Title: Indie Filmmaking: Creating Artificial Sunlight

So, what are some rules of thumb that we can keep in mind when shooting a scene that's supposed to imitate sunlight indoors?
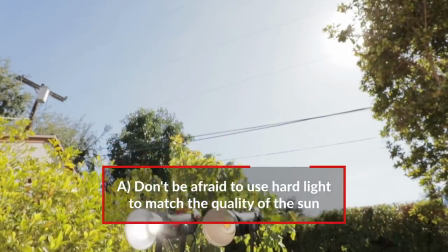Well, sunlight is a hard source, so don't be afraid to use a hard light.
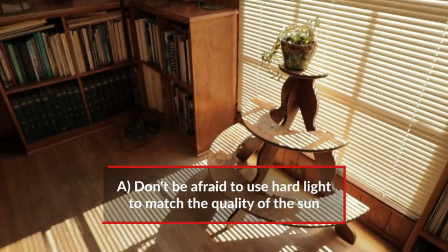And in this case, the hard light was very helpful in making those patterns, the shadows from the blinds.
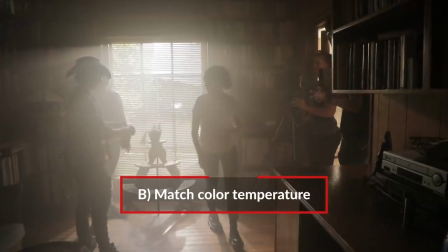Second of all, you want to match the temperature to the outside. We were seeing outside, and outside is around 5,600 Kelvin.
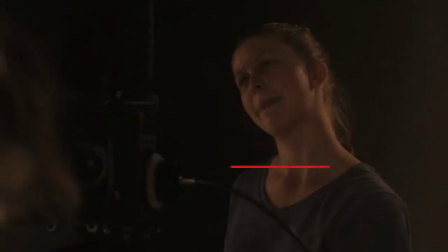So you want to use a light that matches that. Third, sunlight tends to bounce everywhere.
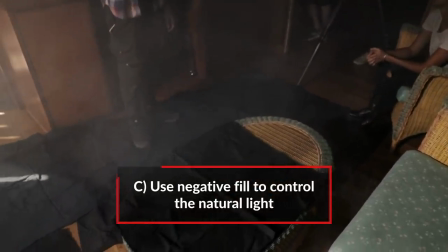So you want to use a lot of negative fill that's hitting the floor, that's hitting the walls. You can really control that with negative fill. And that brings me to our comment question this week, which is describe a time when you had to fight the light.
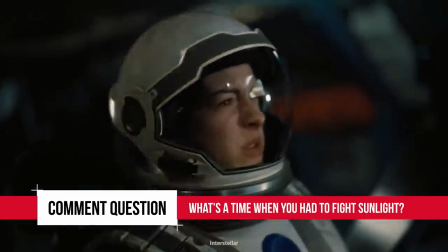Either sunlight or artificial sunlight that you created yourself. The best answer in the comments is going to win...
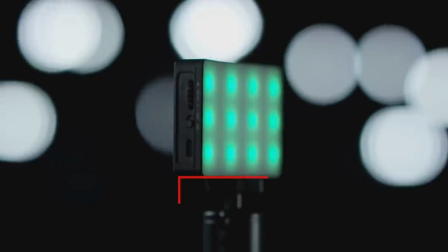Our new RGB light. This is the Aputure MC, the newest addition to the Aputure family. If you find these videos educational or helpful to you in any way, please give us a like on the video and let us know and subscribe to the channel.
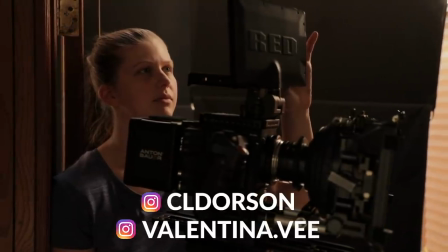Thank you. That's it for us. If you want to follow us on our social media, our links will be down below. That's it for this episode. Have a great day. Bye.